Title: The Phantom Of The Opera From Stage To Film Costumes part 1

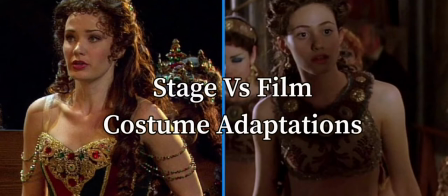Let's break down two adaptations of the Hannibal dresses from The Phantom of the Opera.
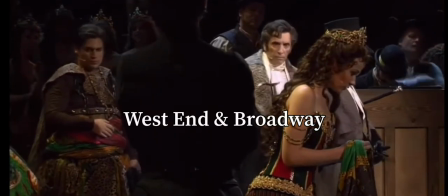The UK Broadway adaptation. The original. I have one word to say.
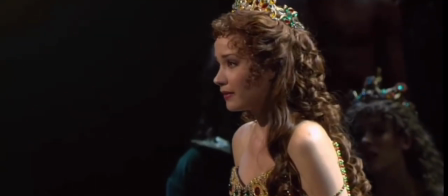Gorgeous. The corset or the stay.
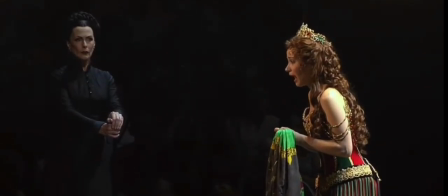It's gorgeously embedded with green and red and gold.
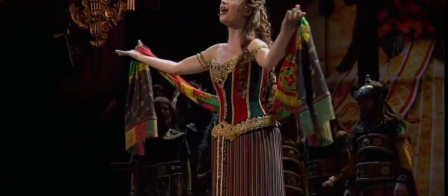It's stunning and some people do say that it does look like a Christmas ornament.
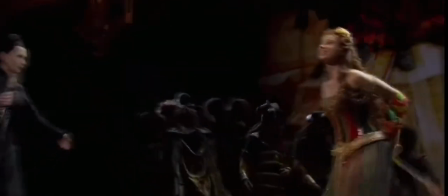I don't want to say anything because what if one day I'm involved in the show and I
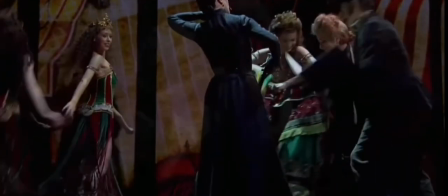personally don't mind it because you have to understand costumes
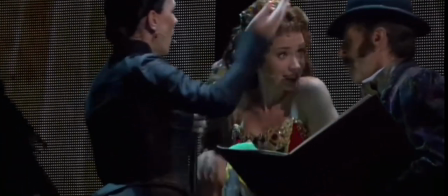on stage have to stand out the audience up front has
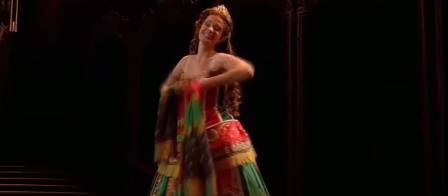a perfect view even from far away you can tell who it is so audiences who
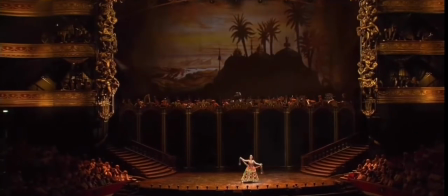are way up on the balcony it pops it really does stand out
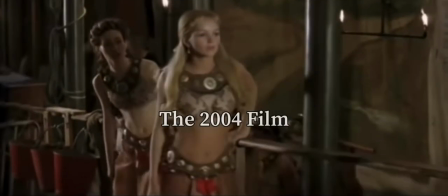on its own the 2004 Hannibal slave dress um Um,
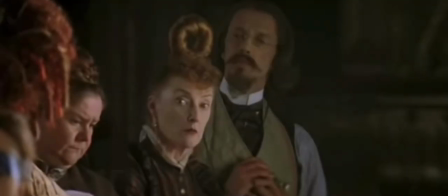let's talk about it. But before we do that, can I talk about what I do love before we talk about the negative of this ensemble?
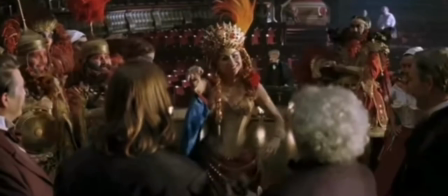Okay, one, Corlotta's headpiece. I love it.
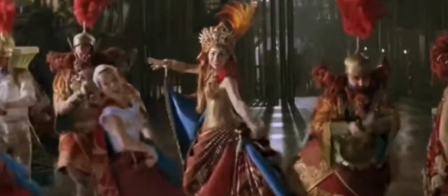And second, I don't know who was in charge of the costume designs, but the color palette.
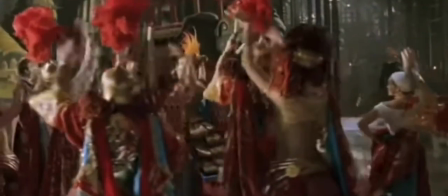I love it. Okay, think about it. The red, the gold, and blue.
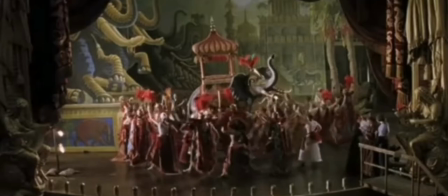The blue. Well, it complements. It works so much better than the green.
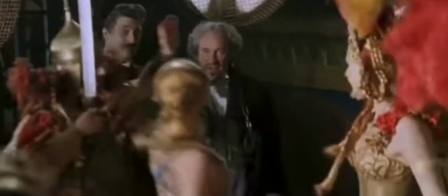Can you imagine if the green was on film? It would have blended in with the rest of the film.
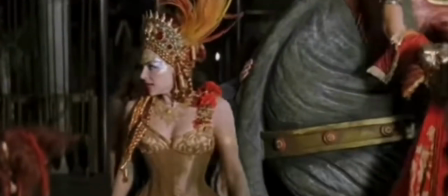The green just works best on stage. However, here comes the negativity. Y'all ain't ready.
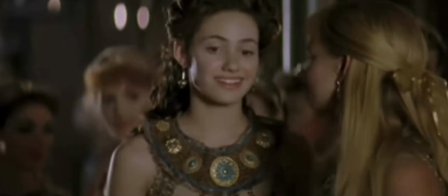I hate the crop top on these ballerinas. What is happening?
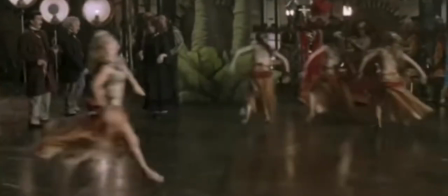They could have gone with a corset or a stay or better yet, just make the crop top a lot lower.
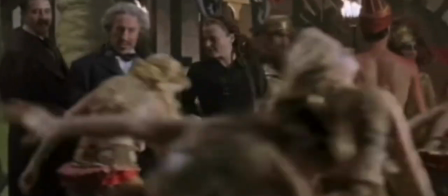That way it's not so high up. Side note, I do believe that this outfit is kind of inappropriate for that time area.
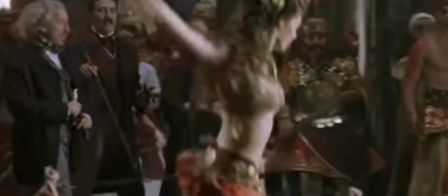For the opera, is what I mean.
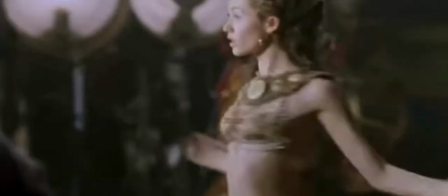I'm not gonna lie, I do love the collar piece, the golden embroidered details, and the headpiece.
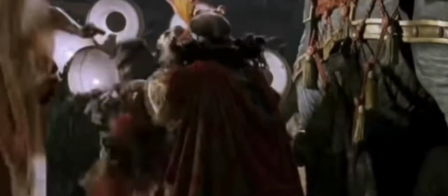Love it. But the blue and the red kind of helps with their outfits to stand out just a little.
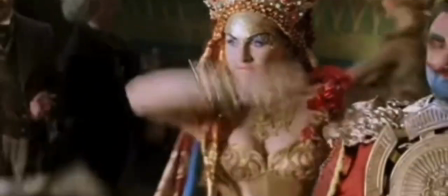But you have to understand, Corlotta is the diva, the prima donna. She has to stand out the most.
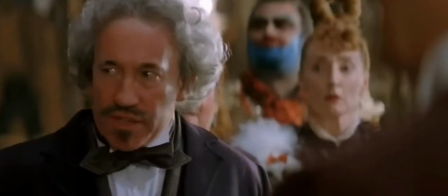Listen to what Corlotta says next. It's very important.
Alyssa in Act 3 of Hannibal, perhaps the senora...
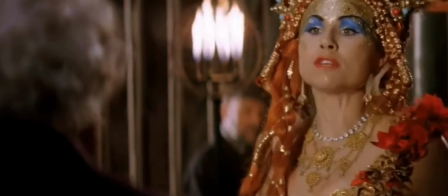Yes, yes, yes, ma no, because I have not my costume for Act 3, because somebody not finish it!
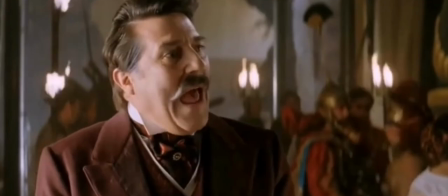Her costume is not finished.
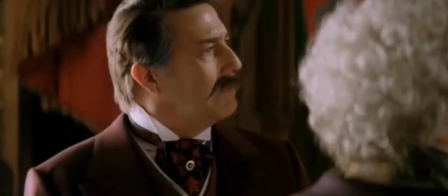Now you have to understand, when she quits and Christine steps into this role, there's no extra costume.
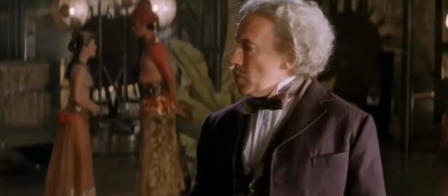There's no understudy for Culotta. They got the one and that's it.
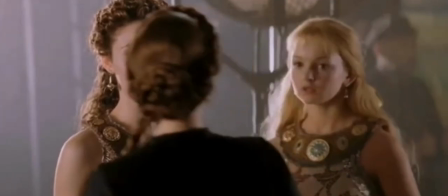And you're probably thinking, why can't they just adjust the costume or finish the dress from Act 3?
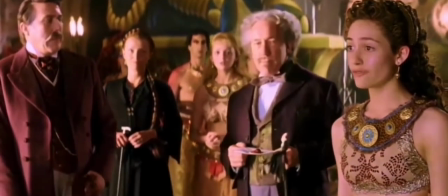Y'all, costumes back then took forever to finish, prepare, blood, sweat, and tears.
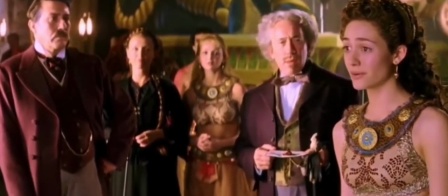So they had to do what they gotta do and grab whatever is on the rack. And you know what?
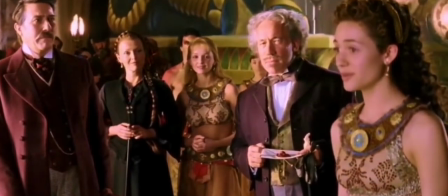I'm totally fine with it. You gotta understand this is the night of the performance. Last rehearsal.
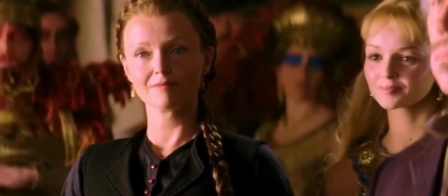It's all or nothing.
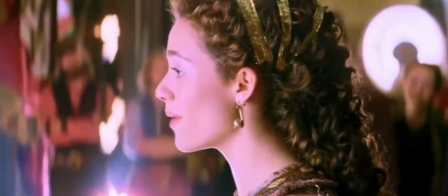And don't be hatin'. The dress is perfect.
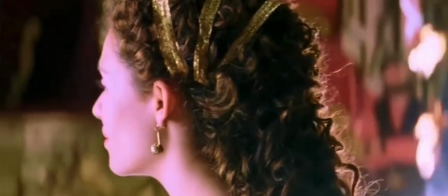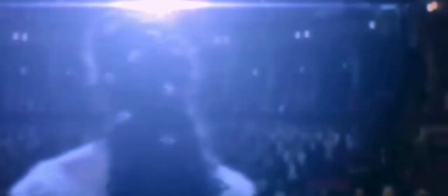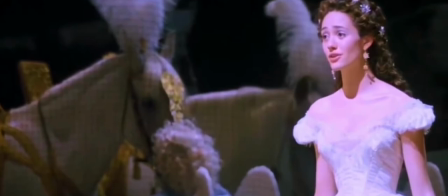Overall, I can understand the changes for the 2004 film.
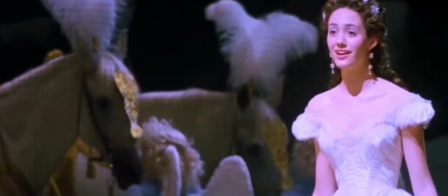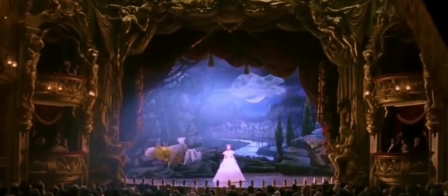It makes sense perfectly, but in the end,
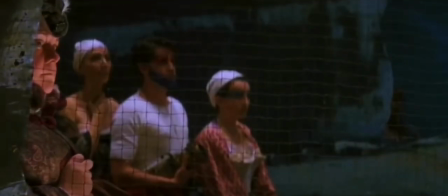as much as I actually like the 2004
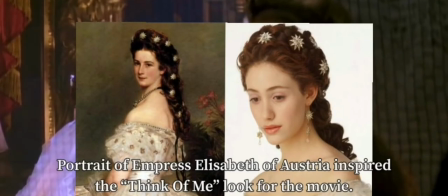costumes for this scene of Think of Me,